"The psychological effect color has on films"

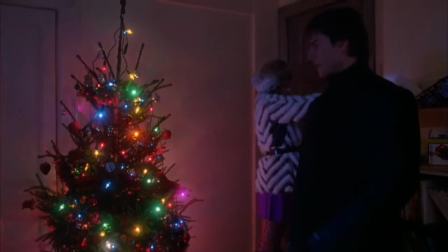(0:20)
would you describe violet or orange to someone who asked? There are several ways of defining what a color is.
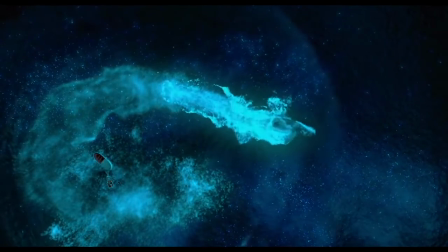(0:27)
It's our psychological reaction to different level lengths of visible light.
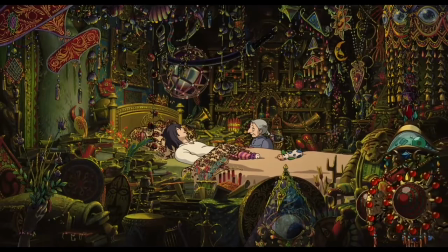(0:32)
Studying how colors affect our perspective and behaviors is called color psychology.
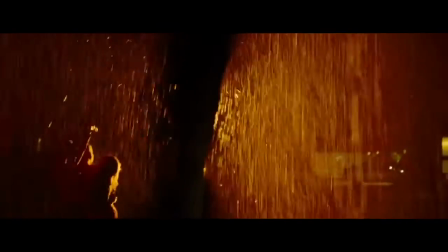(0:38)
The color palette of a film sets the mood and establishes the tone throughout the film.
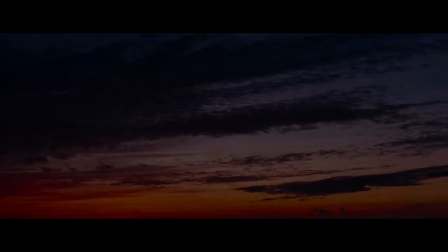(0:43)
There are three main components of choosing a color: hue,
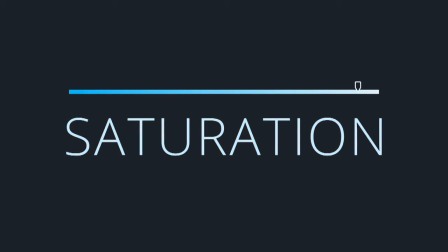(0:49)
saturation, and brightness.
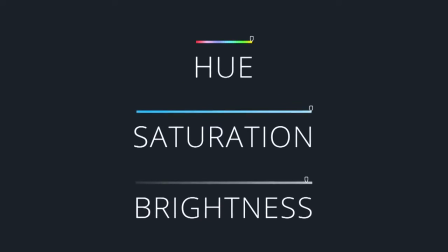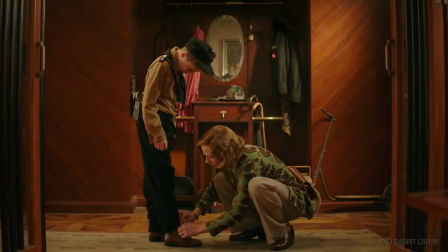(0:59)
Different colors correspond to different moods. These associations all come down to HBS levels.
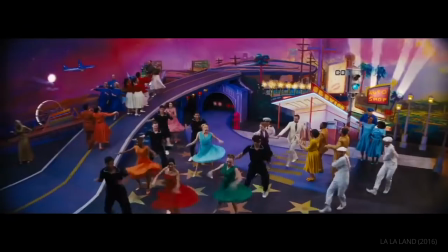(1:05)
HBS is considered to be the DNA of color. There's a lot of films that make good usage of color psychology.
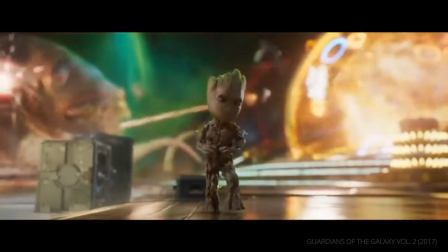(1:12)
For example, a bright and saturated color will give a happy effect, whereas a dark and desaturated one will give a grounded look.
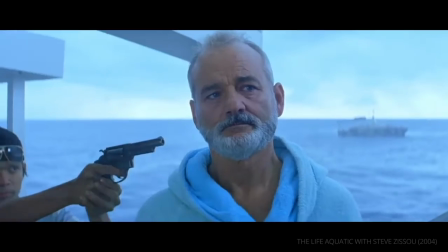(1:19)
With all that being said, let's start by defining each of the HSB, starting with hue.
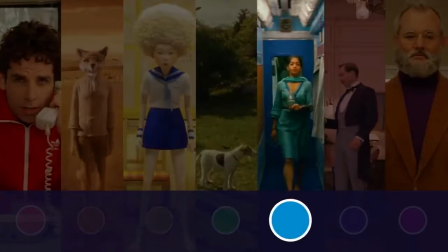(1:24)
Hue is the color itself. Colors are used in filmmaking to establish the mood and tone of the scene, even before the actor has said a word.
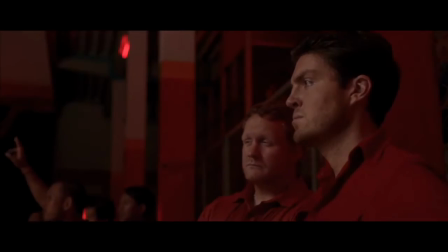(1:32)
For example, red is associated with passion, danger, and power, while pink represents beauty, innocence, and purity.
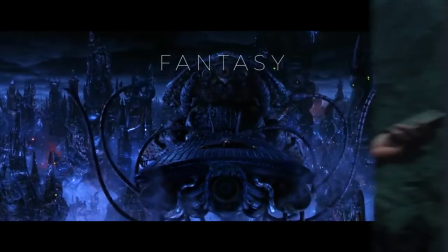(1:41)
Each color symbolizes a feeling and a meaning. On to the S of the HSB, which is saturation.
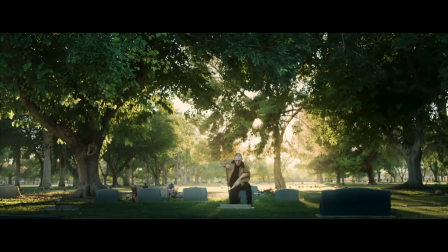(1:50)
Saturation represents how intense a color is. So are the colors vivid, or are they faded?
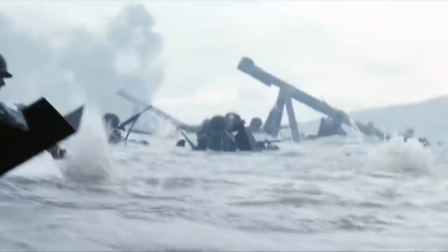(1:58)
The more desaturated something is, the closer it is to gray, which makes the movie look drained.
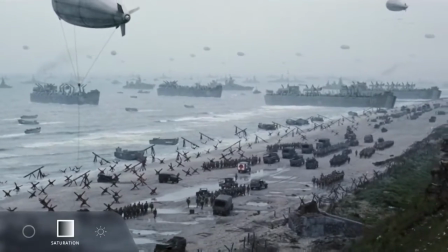(2:03)
It also gives the word of the film a cold, rude, gritty feeling. It may also add a menacing effect.
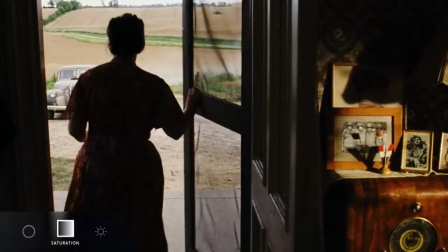(2:10)
It takes us back in time. In order to fully understand how hue and saturation work, you need to consider value, which is the brightness.
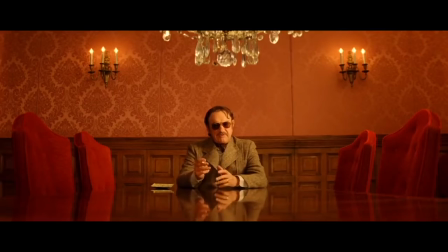(2:19)
The color's brightness or value refers to how dark or light it is.
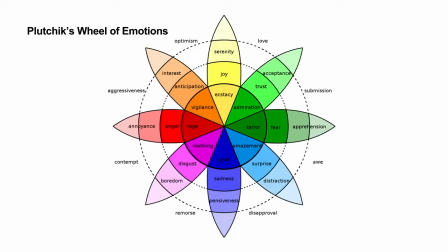(2:23)
It also refers to its radiance. What emotion does the film intend to convey with all these different colors?
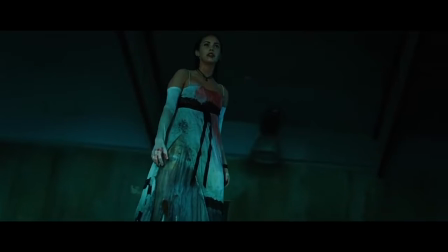(2:31)
There are certain rules for manipulating the colors of a film to create a certain feeling without us even realizing.
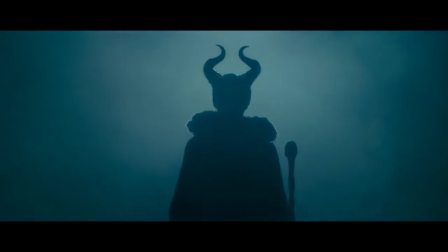(2:39)
It's possible to change the color of any object by changing the brightness, and that would change the whole vibe and tone of the scene.
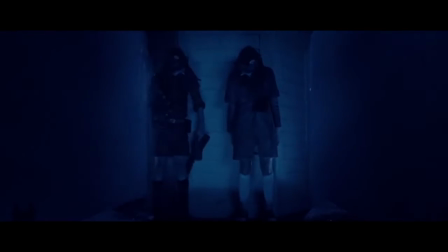(2:50)
By using all three, hue, saturation, and brightness, you can pinpoint colors that evoke a certain feeling in your audience.
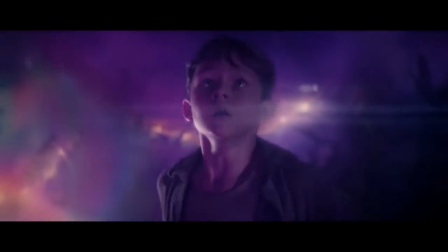(2:58)
For example, when dark images are used, they tend to appear dramatic,
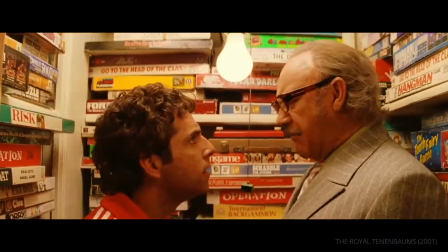(3:04)
while bright images can appear lively and exciting. Colors can also be used to manipulate the film's mood and tone.
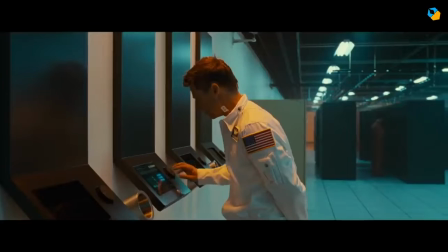(3:12)
Color's effect on us is a psychological anomaly. We may not know why it affects us, but it does.
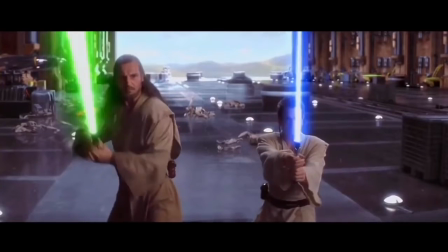(3:19)
It's how we know who's good and evil just by their lightsaber. Color is a psychological process, and using them can create a certain atmosphere.
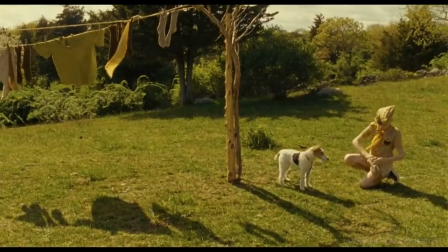(3:27)
There's a reason behind every color in a film.
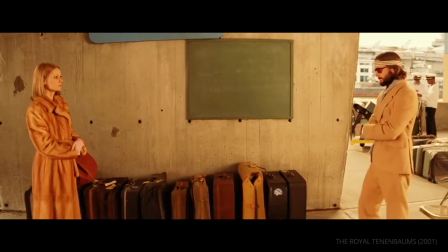(3:30)
When watching a film that uses very specific colors, how do they make you feel, and how do they follow their character?
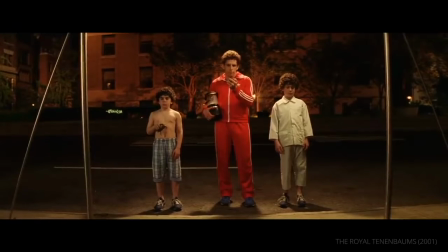(3:36)
For example, why is Theodore always surrounded by red?
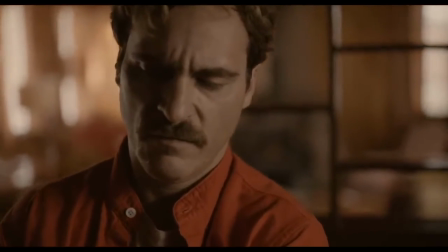(3:44)
The various shades of red convey the message of isolation and loneliness, the emotional state the character is in, and his desire for love.
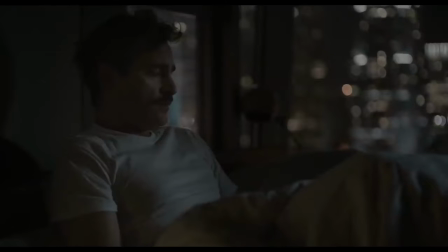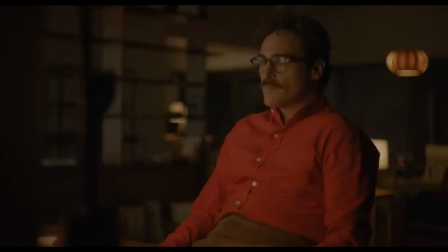(3:58)
Samantha is a new opportunity for care and love, and is associated with the color red. The color red is found everywhere throughout the film, from his office to his apartment.
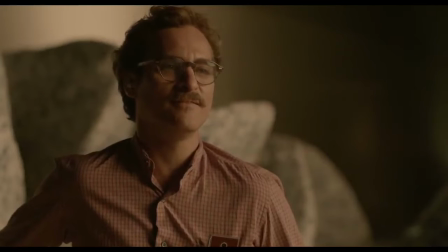(4:08)
Colors convey mood, personality, and the inner world of the character, what they want, what they've been through, and what they're like.
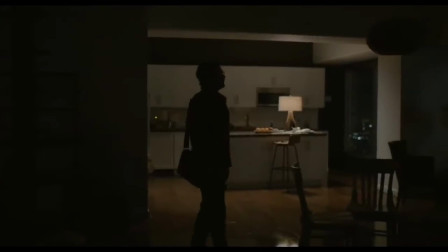(4:15)
It makes a character's transition more understandable since they create association with meanings.
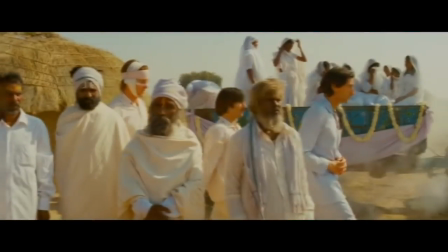(4:21)
The colors used in filmmaking communicate the story subconsciously and makes it an immersive experience for the audience size.